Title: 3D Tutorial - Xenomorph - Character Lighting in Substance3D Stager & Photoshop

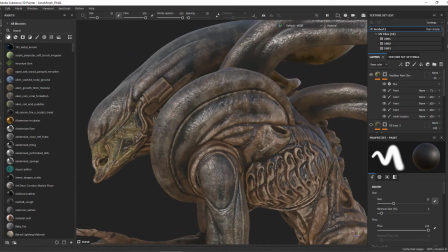0:06 To get started, I just want to start by saying what incredible work was done by both Giovanni Napkill and Aditi Kapoor in getting this monster to this state.
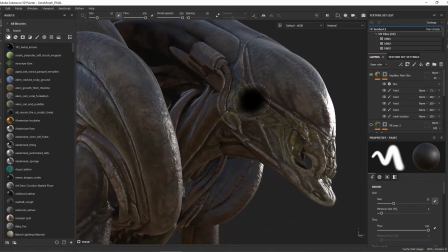0:15 I am super excited to work with it. So my job is to take this painted model and light it and compose it as a final image.
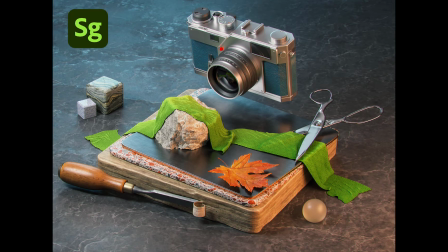0:22 For that, we are going to be using Substance 3D Stager and Photoshop. To get this model into Stager, it's super easy.
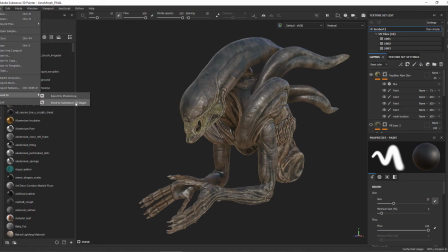0:29 Inside of Painter, just go to File, Send to, Send to Substance 3D Stager.
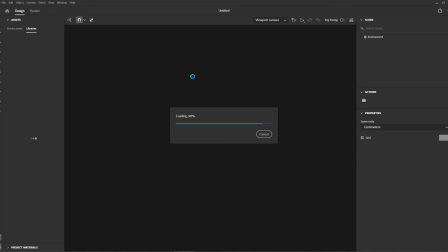0:34 Give it a second and it will pop up in Stager with all the materials and texture maps and UDIMs in the right spots.
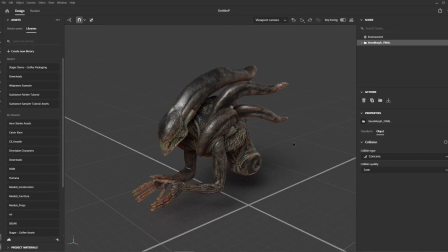0:41 Great, so now that we have this character in the Stager, we need to come up with a plan of attack on how we are going to stage and light it.
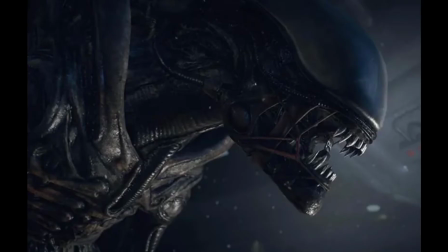0:47 At this point, I always gather reference images. When gathering references, I'm looking for three main things.
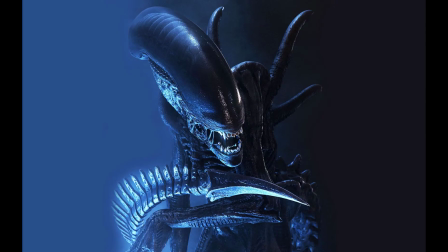0:53 How these images create mood, how they direct the audience's eye, and how they create create visual shaping.
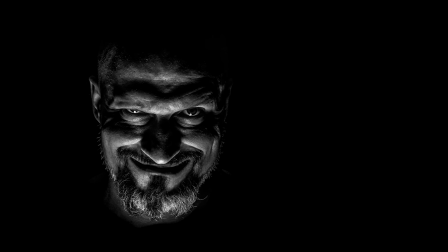1:01 Step one, for creating mood, this is all about the character themselves. Is it a hero?
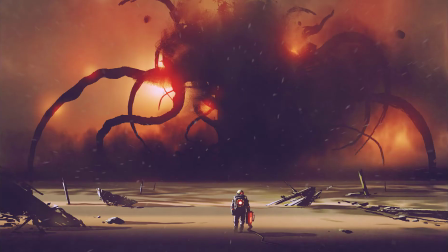1:07 Is it a villain? Are we looking to emphasize their size, their cuteness, their hairiness?
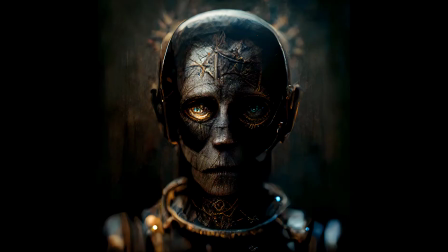1:14 And what emotion are we trying to get out of the audience? In this case, this is a super monster.
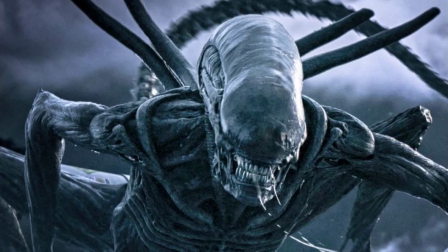1:20 It's big so I want to keep the camera low to make sure the alien feels larger than us.
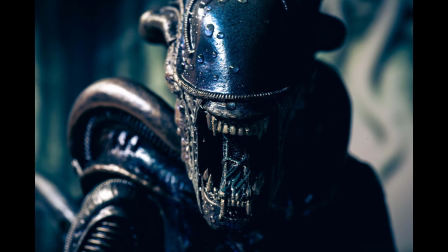1:24 For the lighting, I want to keep it creepy. dark with small splashes of light and lots of cool tone colors to make this creature feel more metallic and cold-blooded step 2 how are we going to direct the audience's eye to the character it's a dark character in a dark environment how are
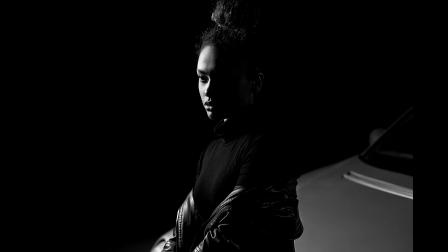1:41 we going to compose and light the scene to look at the most important part of the character I think for that it's going to be manufacturing these little pockets of light in
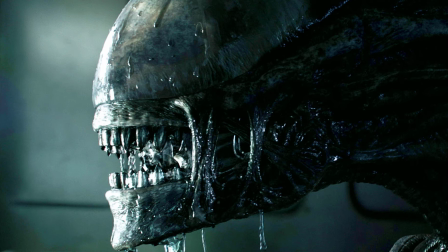1:49 small areas and this character is actually tricky since there are no visible eyes and that's generally where we want the audience to look. So in this case we are going to focus on the teeth because that is the area where the monster is going to do the most damage to us. The final step is how are we going to create visual shaping and visual interest on this character. Visual shaping is the light to dark fall off across a character or object giving the sense of volume or mass in the scene. Normally we just use the light's position to give it a glancing angle to the camera to create this shaping.
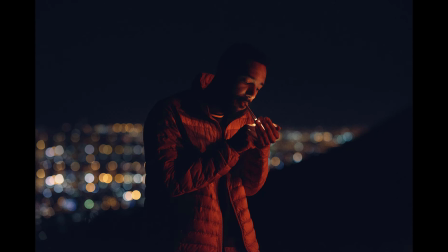2:23 In this case, we don't have that much light to work with. So with all these dark areas, we have to implement a different technique. And this is something that is very common for dark characters or objects. And that's using the reflections or specularity to create some shaping.
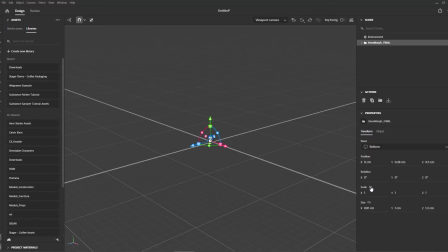2:41 Jumping back into Stager, the first thing you see is that this character is tiny. So we're going to go ahead and scale it up a bit.
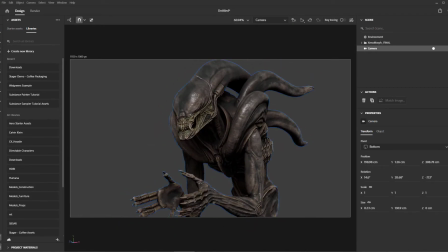2:50 I'm going to create a camera and position it beneath the character to make it feel big. This is also like a portrait, so I want to go with a vertical layout to my image.
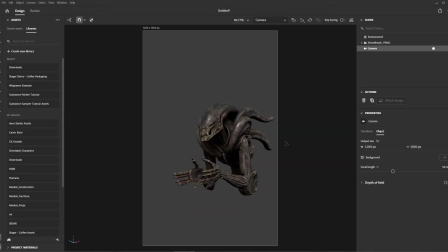2:58 So I will set the output size to 1200 pixels by 1920 pixels. For the focal length, I will go back to my photography days a little bit. We often used 85mm lenses when photographing people. That's kind of a general, compress the features look that make things look the best. so I'm going to go ahead and use an 85mm lens here.
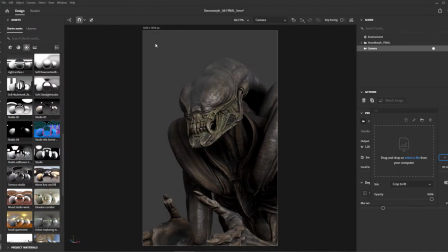3:18 Then I'll add a background just to have something to work with. Before starting on the lighting, I want a clean slate, so we're going to go ahead and delete the default lighting that's built in a stager.
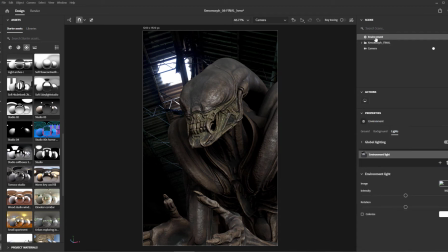3:28 To do that, we just need to click on Environment, go to the Lighting tab, and reduce the light intensity to zero.
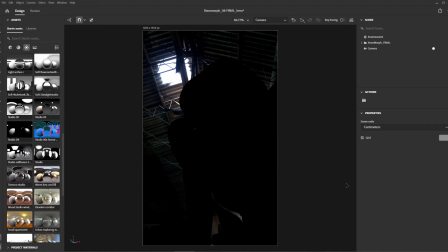3:34 Now we've got a fresh slate to work with. Now, I see that bright opening in the ceiling back there, and I will account for that later, but first I want to create some of our mood lighting. In order to get that creepiness, we're going to do some underlighting. The underlighting will actually do two things.
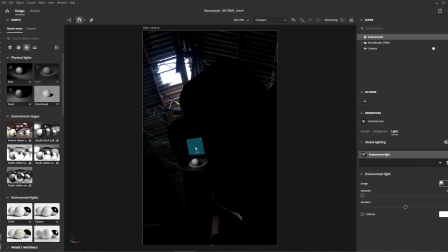3:49 It will, again, make the character look like a villain, and it'll also make the creature feel very large.
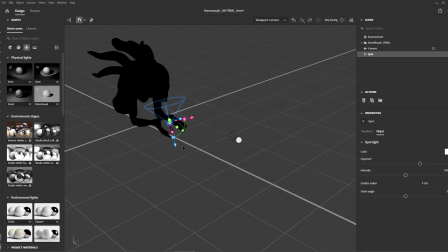3:55 If all the light sources are down beneath it, it does make a character feel a bit larger. Since I want to just create small pockets of light, I'm actually going to create a spotlight for this. This will help me really use the outer angle of that spotlight to focus in on particular areas of our character.
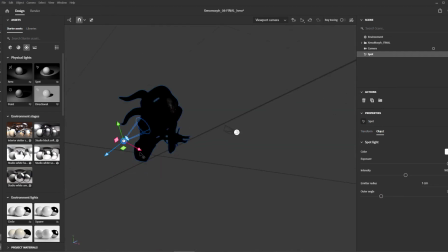4:12 Okay, so let's position this light down below.